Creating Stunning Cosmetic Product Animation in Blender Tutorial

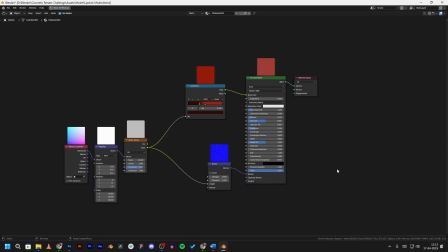[2:51]
I changed the lipstick's texture so you can see the node setup over here. and i also added engraved logo on the lipstick and the cap by using a boolean modifier and as for the texture of the body of the lipstick you can see the node setup it has bumps and the noise texture
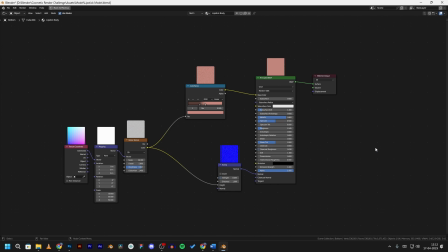[3:09]
it's not a complicated node setup i wanted to keep it simple this time i did not create a storyboard because i had it all visualized in my head so for the short one as always with most of my animations I use this cinematic light reveal animation which I already have a tutorial on
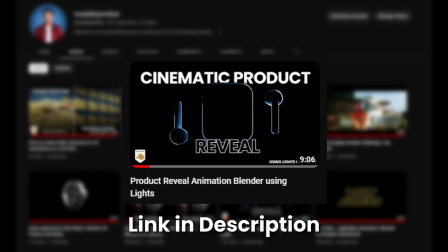[3:26]
you can watch that up over here by clicking on the eye button or clicking on the link in the description basically it's two lights in the
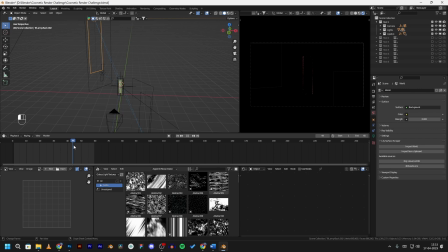[3:34]
back of the product shining on the edge of the product to create this suspense and a cinematic product reveal for the shot to I wanted a close-up
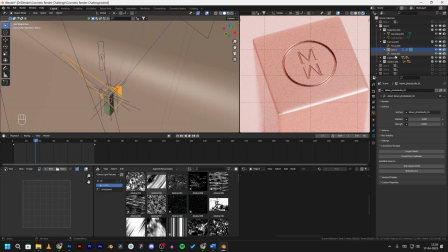[3:43]
shot of the logo on the top of the cap of the lipstick so I set up a camera to track an empty and I am also using another empty for
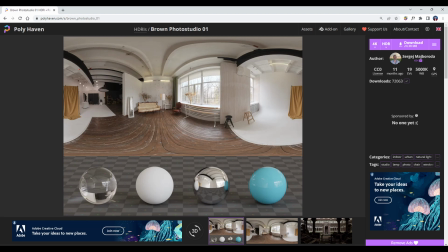[3:51]
depth of field which is named as focus the lighting setup is pretty normal with this HDRI that I downloaded from poly heaven and
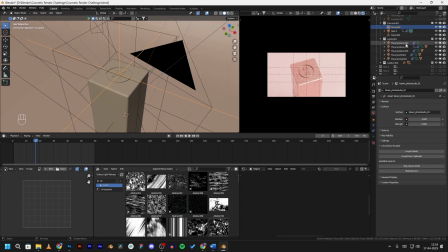[3:59]
the strength is set to this and there is a three-point lighting setup with the key light as my main light and a fill light to remove those harsh shadows and a rim light and I also kept the animating lights from the previous shot and added a little bit of animation to the
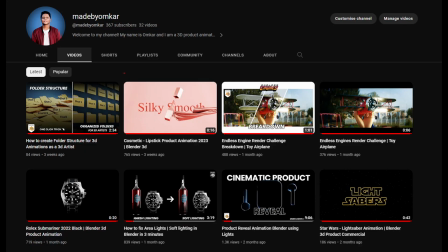[4:14]
camera to move slowly if you want a softer lighting on your products I've already
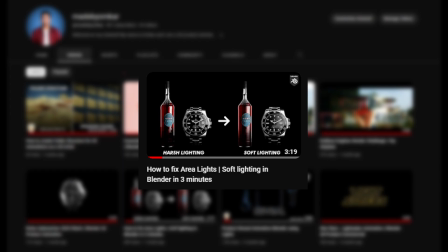[4:20]
made a video on that you can watch it by clicking on the eye button or by clicking in the link in the description.
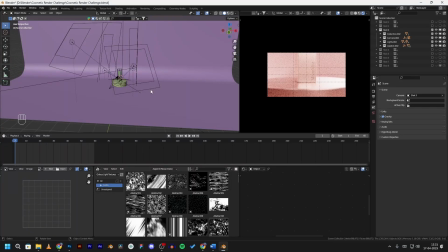[4:26]
For this shot I wanted to show the brand name which is at the bottom right of the lipstick again I am using the empty to track the camera the same
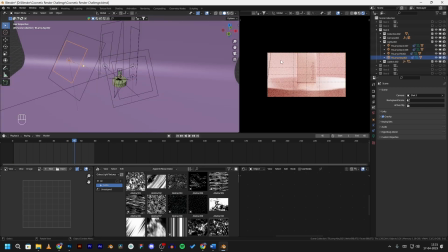[4:33]
lighting setup with the three point lighting and an extra rim light at the back and I am keyframing the camera for slow animation.
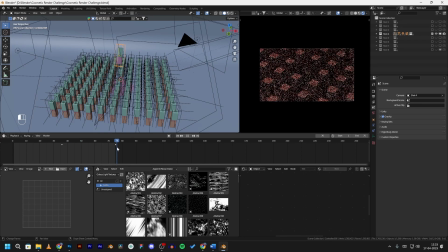[4:41]
In this shot I have made a grid of this lipsticks you can use an array modifier but in order to do that I would have to join the
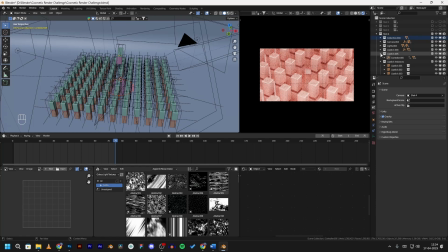[4:49]
mesh into a single object so instead what I did was created an instance of the collection and then duplicated the instance this way you will save up a lot on memory as it is just an instance and not an actual duplicate of the collection and then I arranged it in a grid
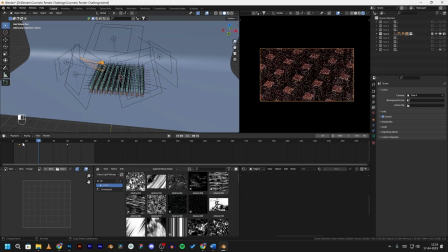[5:06]
form and after that I added a camera animation moving left to right and then the center lipstick goes up in the air which is controlled by
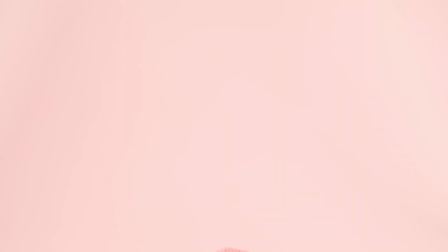[5:14]
an empty this will be used to transition to our next shot. This is one of my favorite shots that I worked on in this animation.
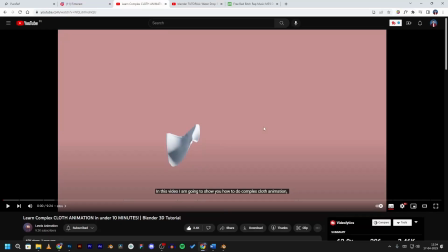[5:21]
I don't know much about cloth simulations but I followed this tutorial by Levis animation and that helped me a lot for this shot.
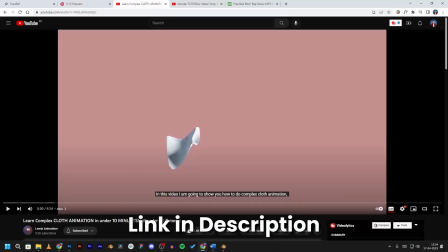[5:28] Hello there!
Link in the description for the tutorial.
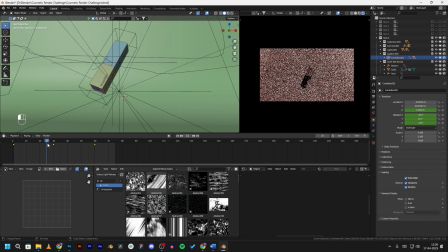[5:32]
So to begin this shot the lipstick pops up in the frame from the bottom so connecting it from the previous shot and after that the cap of
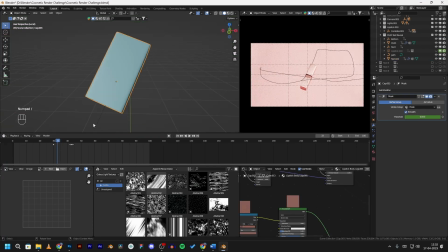[5:40]
the lipstick pops up and this is a trick that I found out recently which has been here this whole time which is using a mask modifier to mask the object to do that add a mask modifier from the modifier tab and then go into wait paint mode and then add a wait paint to your object and when you slide your mask slider you can see the mask working in real time now.
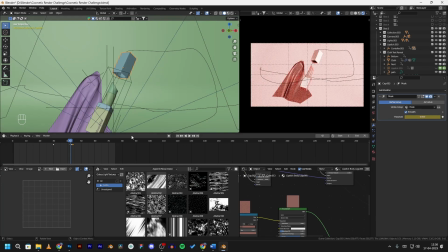[6:02]
I keyframe this for the animation once the cap is about to disappear the cloth appears from the bottom as you can see the
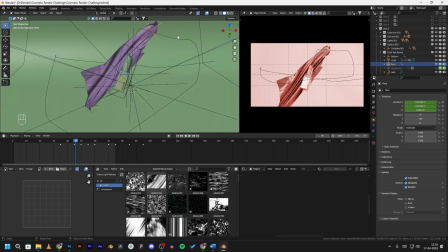[6:09]
clothes is being controlled by two empties by using a hook modifier and with the cloth simulation anybody.
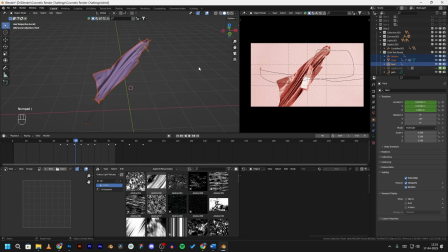[6:17]
This hooks give you control to move the cloth along the path you want.
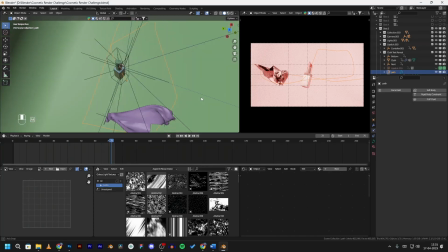[6:21]
This curve here is only to visualize the path I want to animate the cloth along and it has nothing to do with the animation or simulation.